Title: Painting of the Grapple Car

My idea here is to create a sense of interest without showing the entire model.
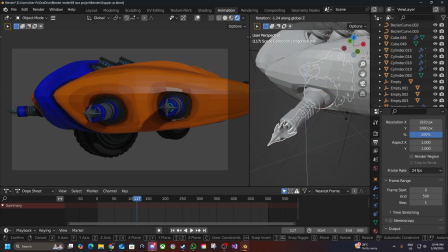12:23 Next, I'll have the camera move and show towards the front of the model. The goal here is to show what the model can actually do, which is why I'm zooming in on the grappling hook.
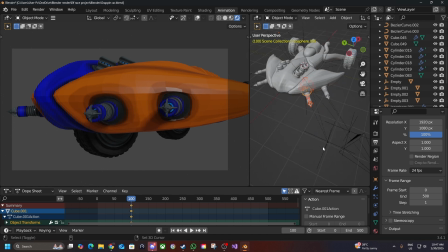12:36 The grappling hook is attached to a chain because there's no other material it could possibly use. Now, I use the hook modifier in order to get the chain working nice and lacquer how I want it.
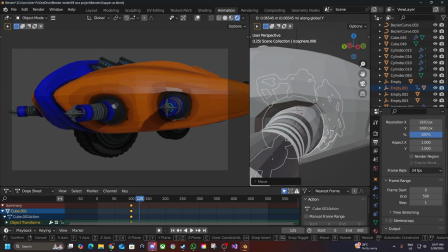12:51 The problem is it's not parented properly, and I had not set that up because it's the most recent thing I did before I had started recording.
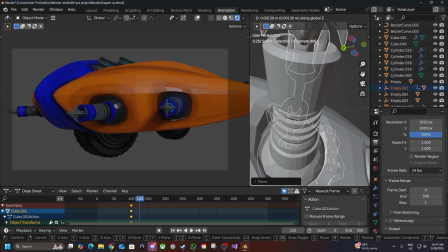13:00 So I had a little bit of issues here.
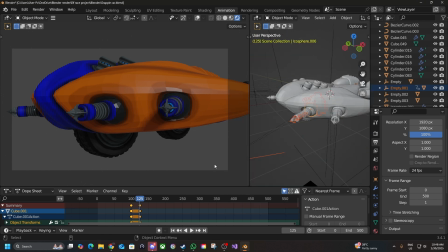13:02 Eventually I fixed it by just doing a whole lot of rigmarole, adding a lot of empties and pairing it to empties, and geez, it just took way too long. If you are for some reason following along with me,
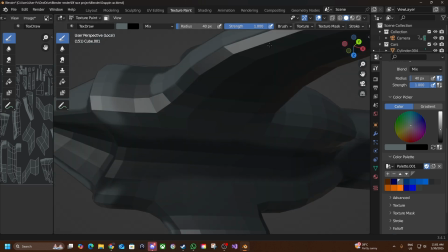13:17 it is at this point in the project that you'll need to forget that you had not painted the hook or the chain yet.
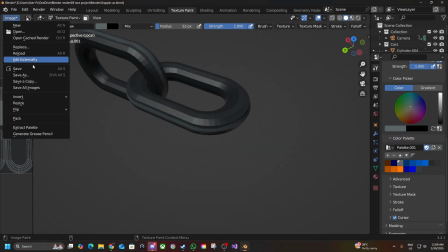13:25 So you'll have to stop animating for a second, go paint that, and then get back to animating and continue the video.
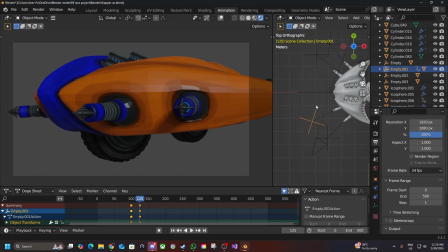13:33 Next, we start by shooting things with the grapple hook. Unfortunately, there were some problems with animating the thing because of how it was parented to the MT that I was using to control the grapple hook, but I fixed it by just manually animating the hook and chain.
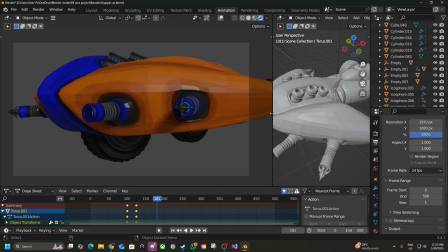13:51 Next, the chain wasn't really long enough, so I had to sort of extend it mid-shoot, but I think it looks alright.
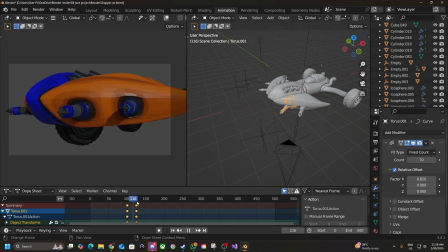14:00 Unfortunately, if you do it a bit wrong, then you're going to have a bit of limp chain sticking out your model.
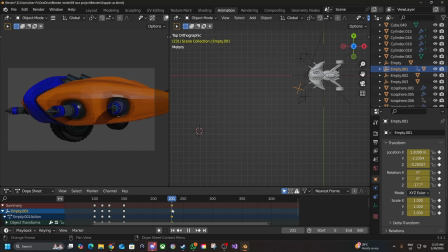14:08 Our grapple's working and that's great. Except it isn't though, because our car isn't being affected by it at all. So now we're just going to have the car follow the path of the chain and eventually end up where it's going.
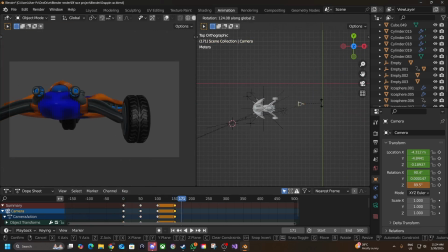14:20 We also want the camera to follow along what's happening because it's no use you animate and then no one sees it.
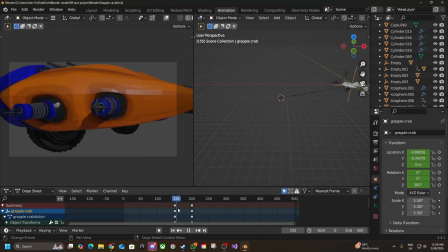14:27 Our car's moving, but it doesn't feel like it's moving. What I mean by that is when the grapple pulls the car, there isn't really much of a reaction happening at all.
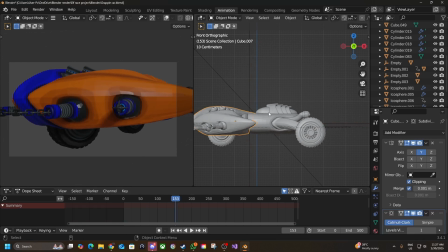14:37 So what I'm going to do now is I'm going to simulate a little jerk that the car would experience once it's being grappled. During the process, we find some other means of entertainment,
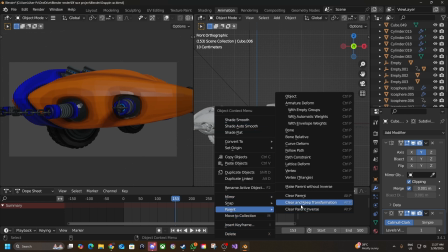14:49 but eventually we fix it and get along with our lives. and we begin rigging the car and the wheels separately.
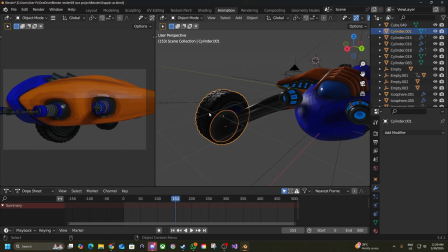14:58 The wheels and the main body of the car needs to be separate because when we simulate suspension, the wheels still need to maintain contact with the ground.
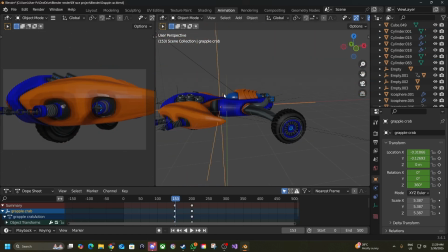15:08 Even though you can't really see the ground because I'm animating in a void, it's still critical to maintain that illusion.
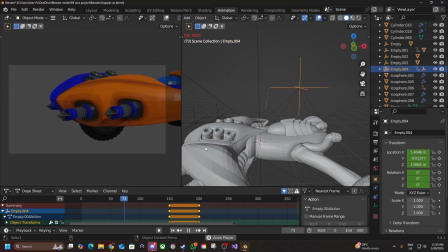15:13 So the mass of the vehicle needs to move while the wheels remain stationary.
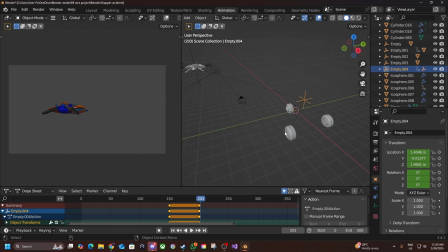15:19 And, well, as funny as this is, we still have an animation to make.
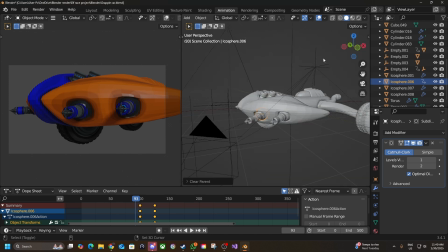15:24 So we fix it by simply removing the keyframes off what used to be the main control panel,
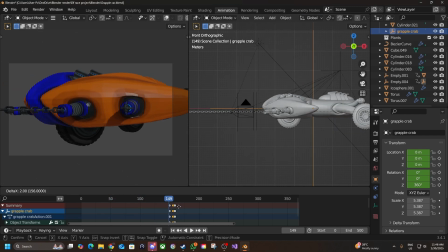15:31 being the larger empty, and just shifting it on the smaller one. All that just to get a little jolt out of this section of the video.
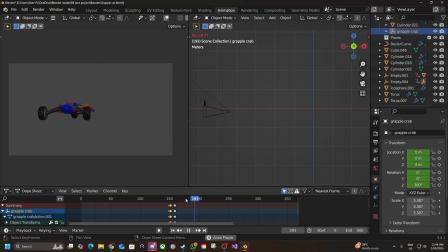15:39 But don't worry, we'll use it again later. It's important to maintain the illusion of reality with little details like this.
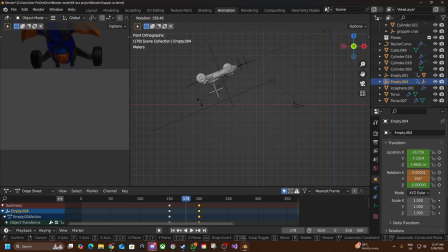15:47 Call me ambitious, but I really wanted this car to do a backflip during this animation. It's what I always had in mind for it. Unfortunately, Blender doesn't always play along. Sometimes it gets confused while rotating with animation, but thankfully we can fix it by rotating the car in place at the destination where we want it.
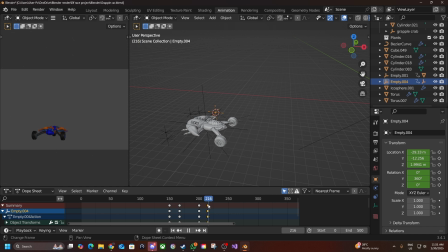16:06 We need to make the car look like it's hanging in the air for a while. This gives the camera time to catch up and make sure that our camera isn't too fast, otherwise it'll be too disorienting.
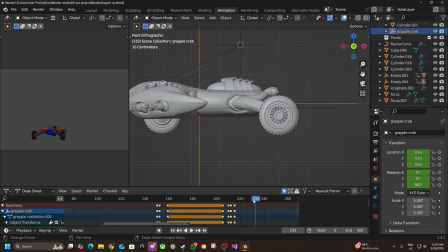16:16 The idea is to make the back wheels hit the ground first, followed by the front, so it gives us a beautiful little jolt.
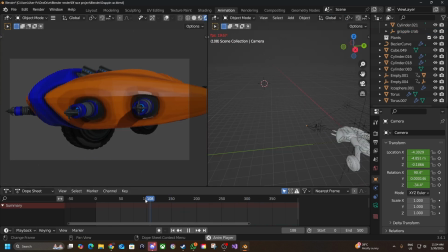16:23 For those curious, this is what happens if you do not slow down the camera.
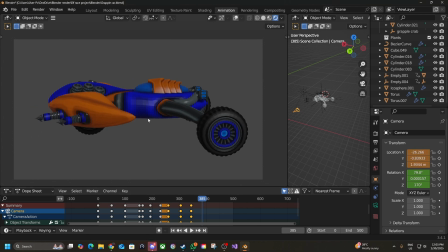16:29 The whole point is to show off a little bit, so we're going to make the model spin in front of the camera and adjust the camera accordingly so that the model remains in view.
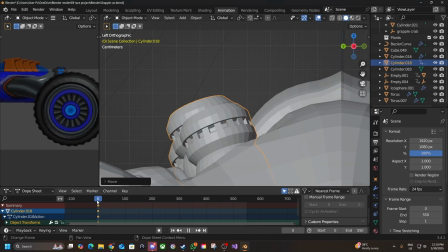16:38 Just because the model isn't moving doesn't mean it has an excuse to be static. Remember, this is a vehicle and it's got many vents and exhaust pipes and such that can vibrate and give off a real sense of readiness and idling. This is done by having the vent move left and right, up and down very quickly.
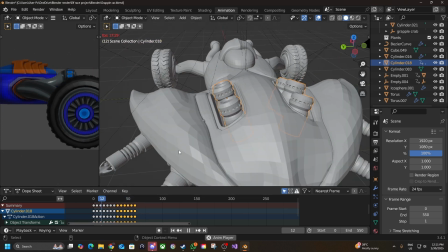16:58 Don't go overboard here because it'll look a little bit strange if it's too much.
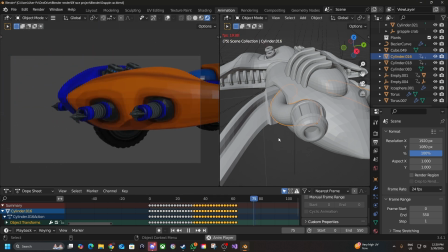17:03 And also remember to do the back vent too.
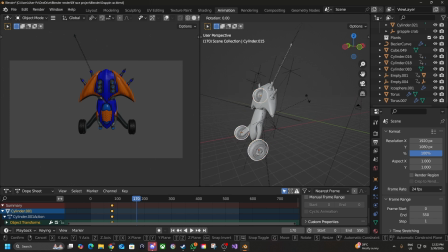17:06 Our car isn't going anywhere without spinning wheels, so we're going to make them rotate nice and fast to give the car a sense of speed.
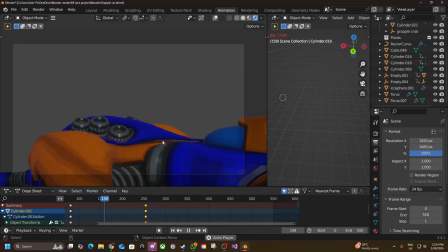17:14 Just don't make them rotate too fast or some paranormal activity will occur.
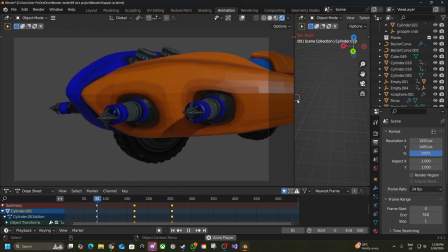17:23 As strange as the aliens are, I would actually like to get into a bit more of a serious topic.
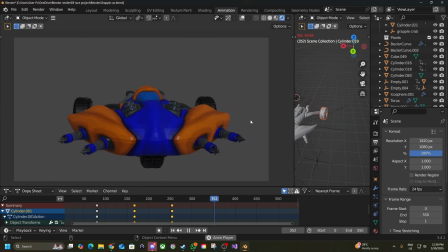17:29 At this point in the project, I started to look more and more at the model, and it just looked more and more wrong the more I looked at it.
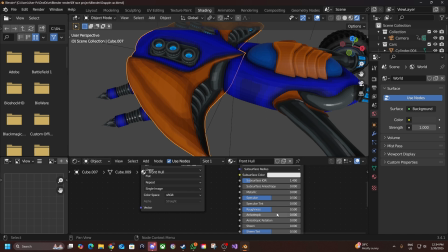17:37 Eventually, I found that the roughness values were not exactly right.
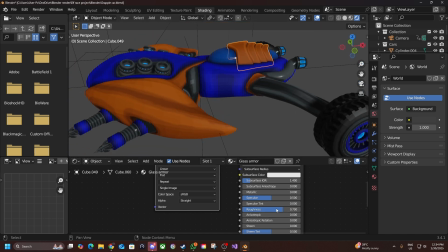17:42 Once I started playing with them, I felt a lot better about how the thing was looking.
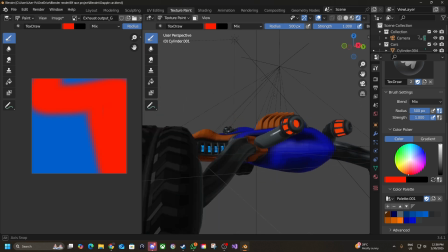17:46 I also decided to change up some of the glowy bits to look a bit more hostile, shall we say.
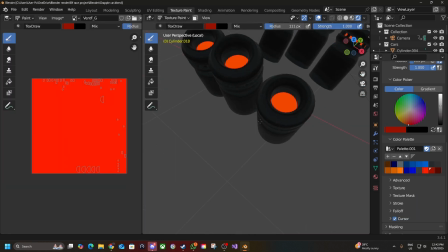17:53 I kept these confined to the wheels and the exhausts, as I felt like they would be more rough and ready.
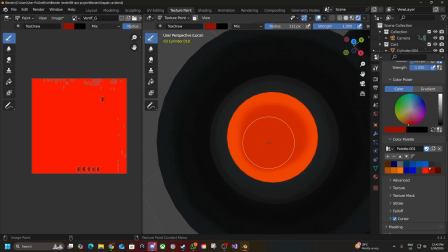18:01 The point here is not to be too rigid to one plan, be adaptable,
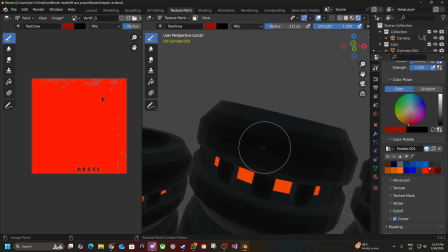18:07 and don't be afraid to step back and doubt yourself every once in a while, just so long as something good comes from it.
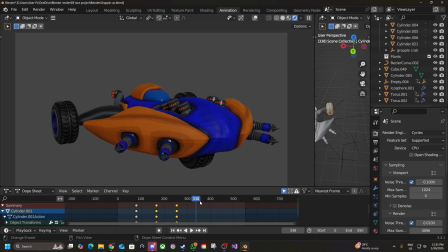18:15 With our inner demons defeated, and one last crash because you tried to render in cycles,
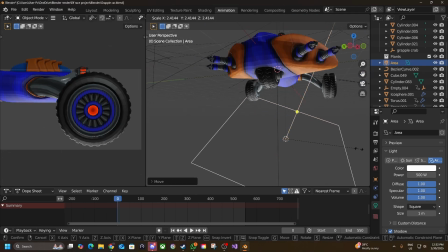18:20 we can add a rim light in the form of a area light to the back of our model, just to make it pop that extra bit more, and now it's on to the glamour shots.
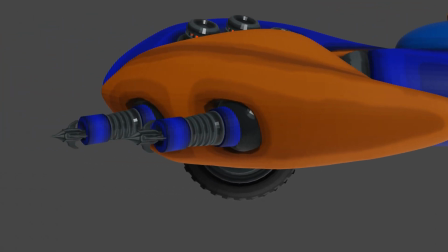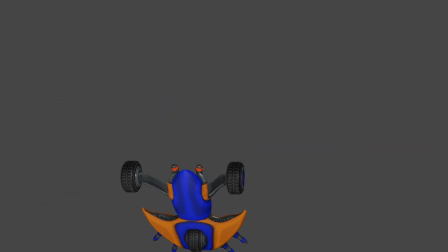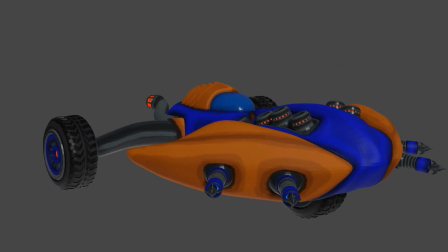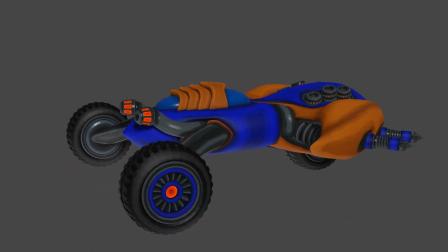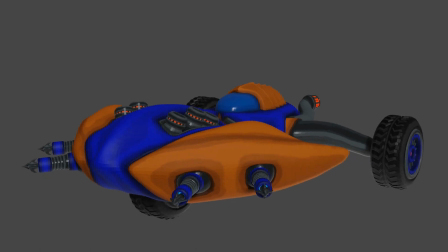18:53 I really appreciate everyone who stuck around this far. Thank you for watching the video.
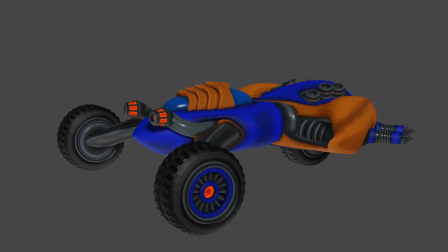18:58 If you like what you saw, please like so I know that this is what you want to see, because this is still new to me and I'd like to make more.
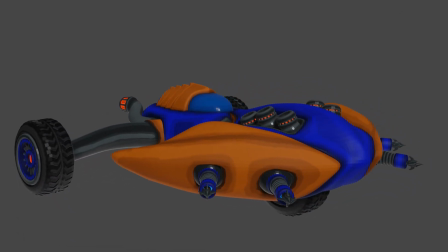19:06 Catch you next time.